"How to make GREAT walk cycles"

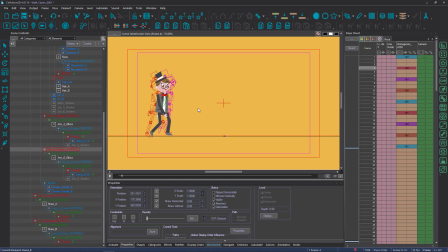(24:50)
So I'm using shift and backslash to move up the hierarchy there, and I'm just going to move this arm closer to the pose that it's at on frame 1.
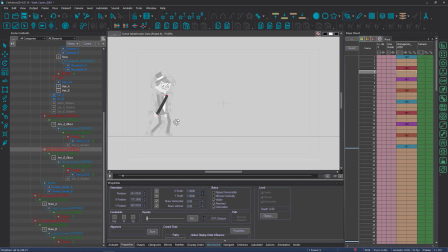(24:58)
So it's just moving a little bit less than it was before, and it's not now completely in the middle.
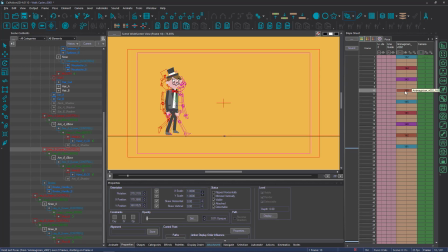(25:04)
Now I've got my passing position, that's fine. And then I've got my up. And so in my up, the arms should be starting to slow into the frame 13 pose. So on my up, I'm going to again favor the frame 13 pose and move these arms a little bit closer to where they are in the frame 13 pose.
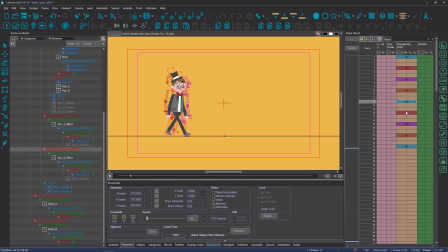(25:23)
And then I've got my next down pose. So on this next down pose, I want to favor the frame 13 pose again because they're speeding up. But that one actually looks okay. And then on this up again, we want to favor the frame 25 pose.
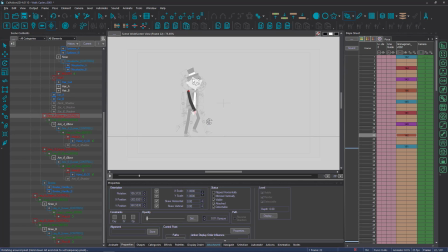(25:37)
So on this up, I'm going to move the arm a little bit towards the frame 25 pose, and the same with the back arm there.
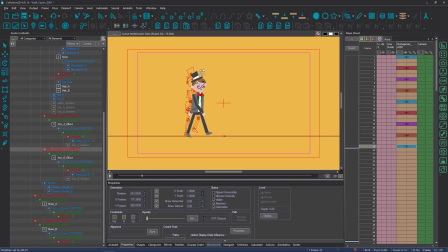(25:46)
Okay, so I've favored the movement of my arms a little bit. I've done my head movement, and I've checked the Y movement up and down of the pants. So now I've got my principal keys and I've made those final adjustments to them. What I want to do is interpolate between them.
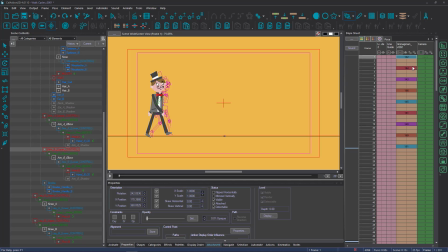(26:03)
So the interpolate function basically finds every gap and it puts an in-between there, completely evenly. So there's not actually that many uses for interpolate for normal animation, but for a walk cycle where you've got these frames that are quite close together,
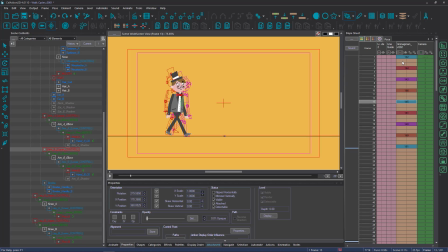(26:19)
and when you've got the frames right to dictate the basis of the movement, interpolate can be a great place to start from. I wouldn't expect to interpolate it and it just works perfectly straight away, but you can interpolate it and it gives you a good start in the animation process.
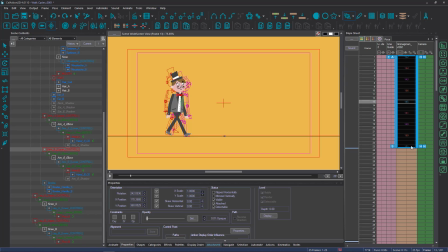(26:34)
So what I'm going to do is select frame 1 and drag to frame 25, and then I'm going to right click, I'm going to say interpolate default. So there's all my frames populated, and now I've got my walk on ones, 25 frames a second.
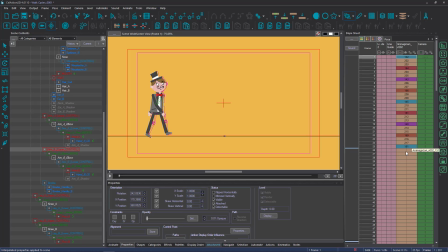(26:49)
When you're planning a walk, it's always best to do it on ones in case you do have a camera panning with it, or in case you have two characters walking together and then they're both on ones, you don't have them on alternative frames of twos, which can look a little bit stroby.
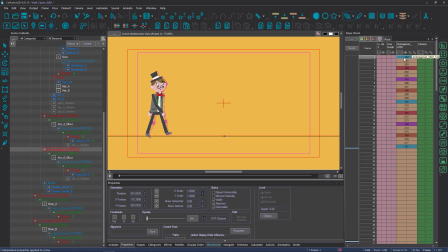(27:05)
It's much better to start out with a walk on ones, and if you want to get that twos look, you can delete every other frame for scenes where that works better. So let's have a look at this and let's try and identify the problems that are here before we go in and fix them.
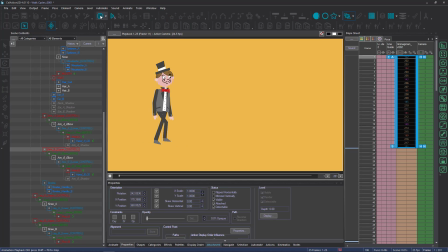(27:20)
So there's our walk, so it's looking really nice actually. What are the problems that we can see? The first one, and that's the first thing to always check on a walk, is the feet. And you can see that the feet are kind of wobbling and jittering a little bit as he walks.
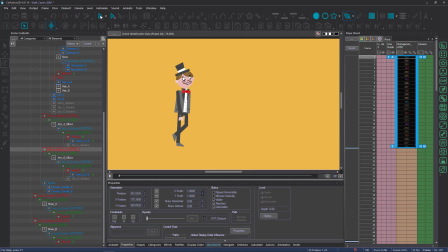(27:38)
I think that's the main thing that you always have to sort out with a walk. So I'm going to stop that playback there, and I'm going to use the mouse wheel to zoom in on the feet.
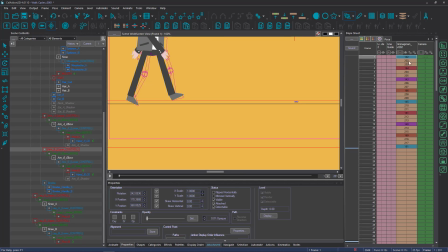(27:47)
And then I'm going to select those frames again, and I'm going to use the scene view playback here, which is going to play back this view that I've selected with my mouse wheel.
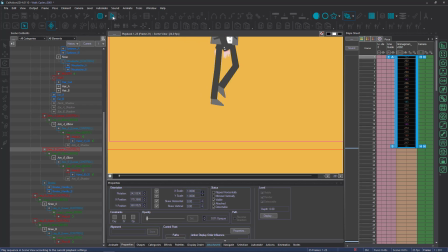(27:57)
So now that I've zoomed in on those feet, you can see that they're really jolting around a little bit, but that's nice and easy to fix. So back to my overall view of the walk. The head movement's looking quite nice. In general, the arms, where I've favoured certain poses to give them a nice acceleration and deceleration, that's working okay.
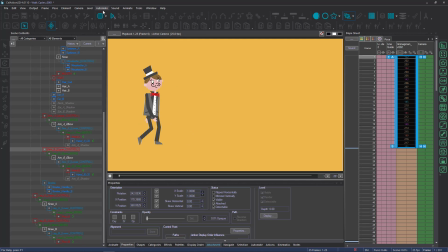(28:14)
And that's why it's important to do that in those key poses, because it's much more work going through frame by frame once you've populated all of these ones throughout your animation. But we might need to do a little bit of adjustment here and drag here.
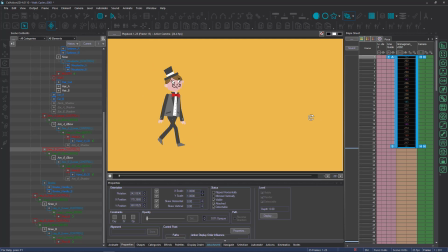(28:28)
So we're going to have a look at the feet, we're going to have a look at the arms, and then the final thing would be to do a bit of follow through animation on things like the moustache, so the moustache would kind of bounce up and down merrily as he walks along. So those are the things that we've identified with our walk, and that's what we'll look at next.
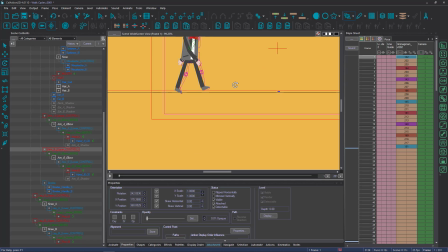(28:45)
So firstly, let's look at the feet. So I'm going to use my mouse wheel here to zoom right in on the feet.